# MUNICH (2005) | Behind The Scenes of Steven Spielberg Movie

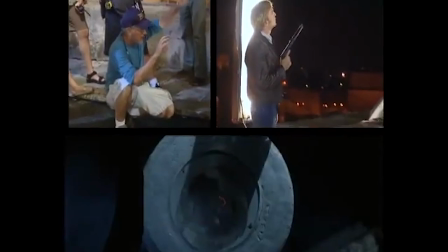Let's action!
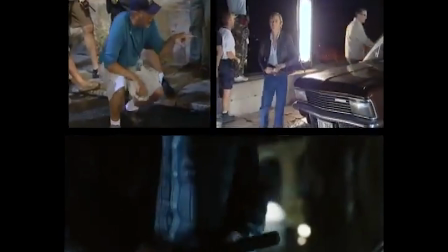And all of a sudden, all this glass hits the ground, and then a little gun comes down, and we see the gun, the silencer, then we come, we dolly a bit, he unscrews the silencer.
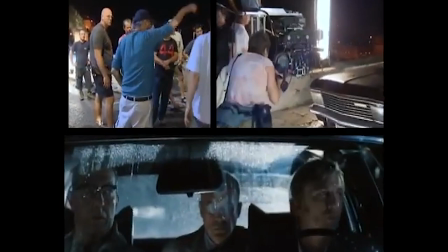Now Carl gets in, he gets in, and Steve gets in with a three shot. I mean, every movie, I just try to mine the opportunities. Every movie's exciting, because they kind of tell me what it needs. The movie informs me. I've said this before, but when I get a script in a genre that I'm not accustomed to, Wow, it's like taking an amazing course, I guess.
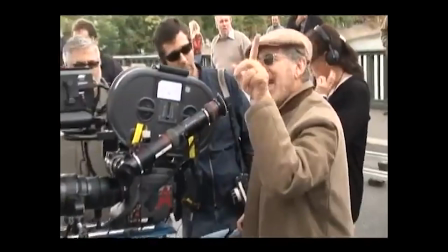I've become fully, totally immersed in that subject matter, and that's so exciting for me.
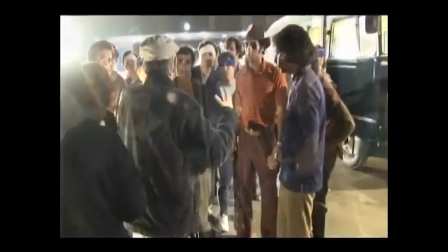And this was a very exciting era, but a very painful shoot,
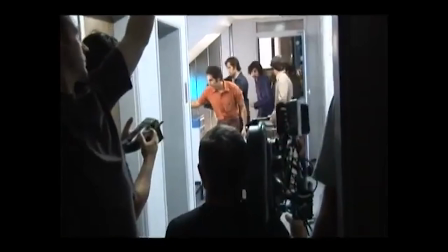because it was very painful to tell the story.
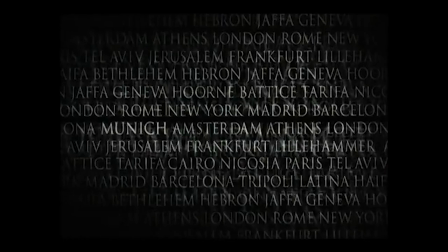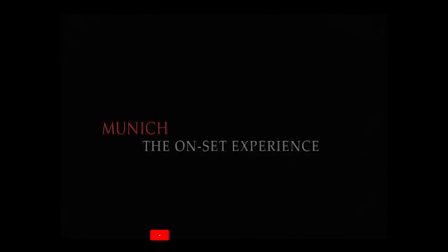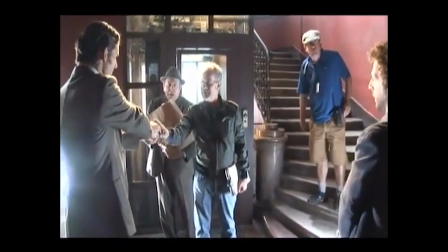So just as the hand just starts to come down, but who's eyes are? You know, I think Stephen's always shown himself as being a remarkable director with actors. And I think actors obviously respect him. I think he's always looking for something fresh and original when he's asking for a certain kind of performance.
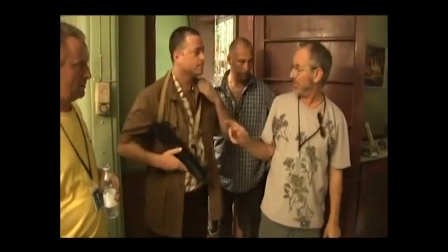And in this case, we had so many different scenes and requirements for the actors.
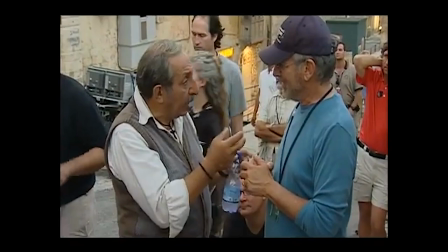They were coming in, some of them for two or three days at a time, and that was it. So there was a high energy operating all the time on the set. Why do I understand you're better in Greek than in English? What is this? Literally the first day of shooting, he arrived in the morning, we were shooting that evening.
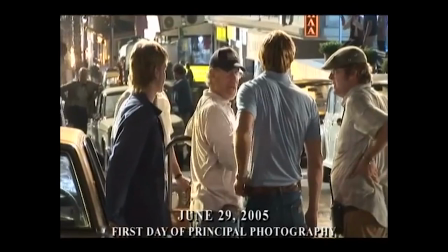And it was a big, long shot. It was very, very complicated. And he sort of turned to me and just said, you know, just dive in at the deep end.
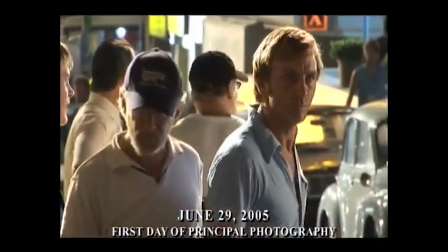I'm like, okay.
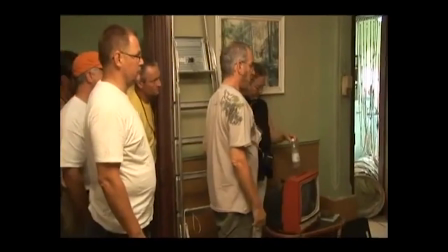Now we're wide here, and the wife gets pushed away by the guy.
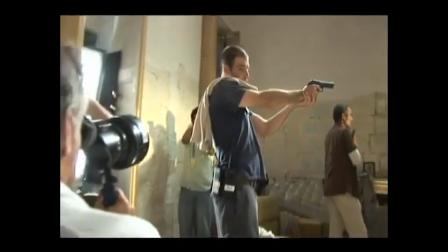I think, much like Private Ryan and Schindler's List, Steven approached this movie very realistically.
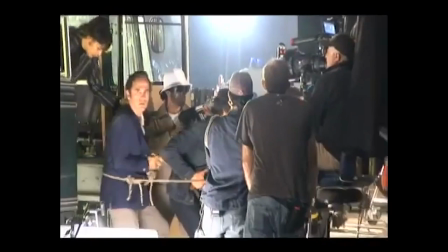That's what he wanted to do more than anything, to try to capture what might have really happened.
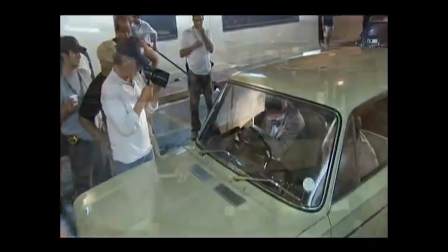He didn't want to give this a kind of glossy Hollywood look to it.
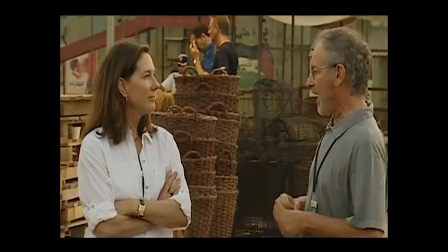He didn't want to have each shot so pre-planned and each scene so overly rehearsed that I think it brings an energy to the movie that makes you feel like you are dropping into these moments as they might have happened.
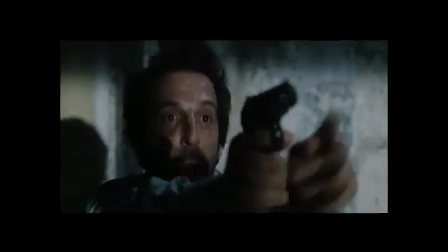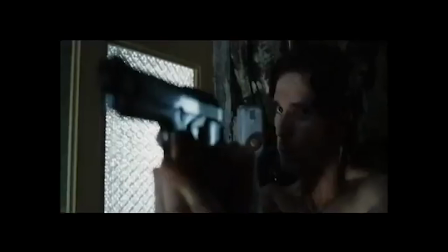Stop! Stop!
Supposedly, there was a moment where Avner wound up sharing a safe
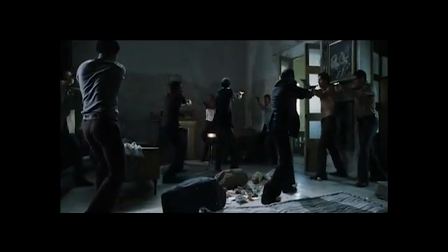house by himself with a group of people from one of the Palestinian groups. And I sort of thought that it would be a really interesting moment to,
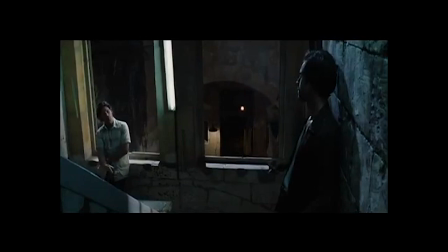if they all wound up in the same place together, to actually have Avner and one of these guys have a talk.
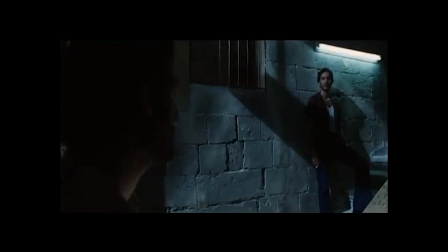You can't take back a country you never had? You sound like a Jew. Fuck you, I'm the voice inside your head telling you what you already know.
It felt when we were filming it, and I think it's always felt in the script, Steven's referred to it a number of times,
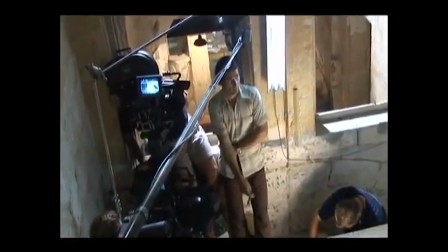as being a kind of an important moment to really sort of quiet everything down and just let you listen to this very simple exchange.
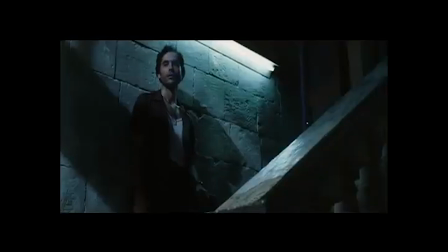You kill Jews and the world feels bad for them and thinks you are animals. Yes, but then the world will see how they've made us into animals.
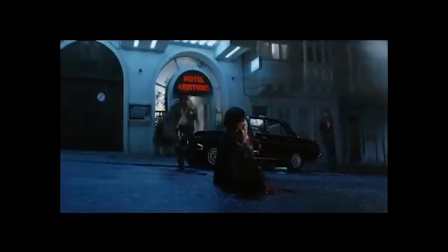There is a subliminal marking of the places where murder happens with the color red in this movie. It's not absolutely consistent everywhere,
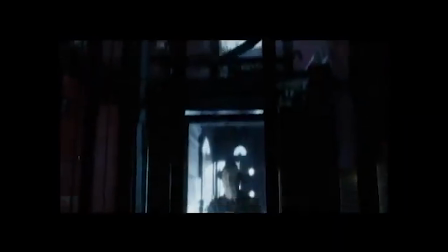but there is the presence of red throughout the movie just as a reminder, I suppose,
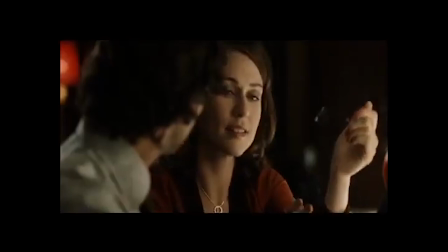subliminally of the level that this is really about, which is the spilling of blood. And it's ultimately, I suppose, what runs through the movie.
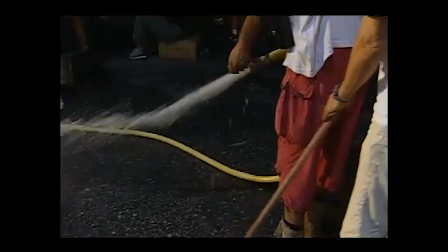If some movies have water running through, this one has blood.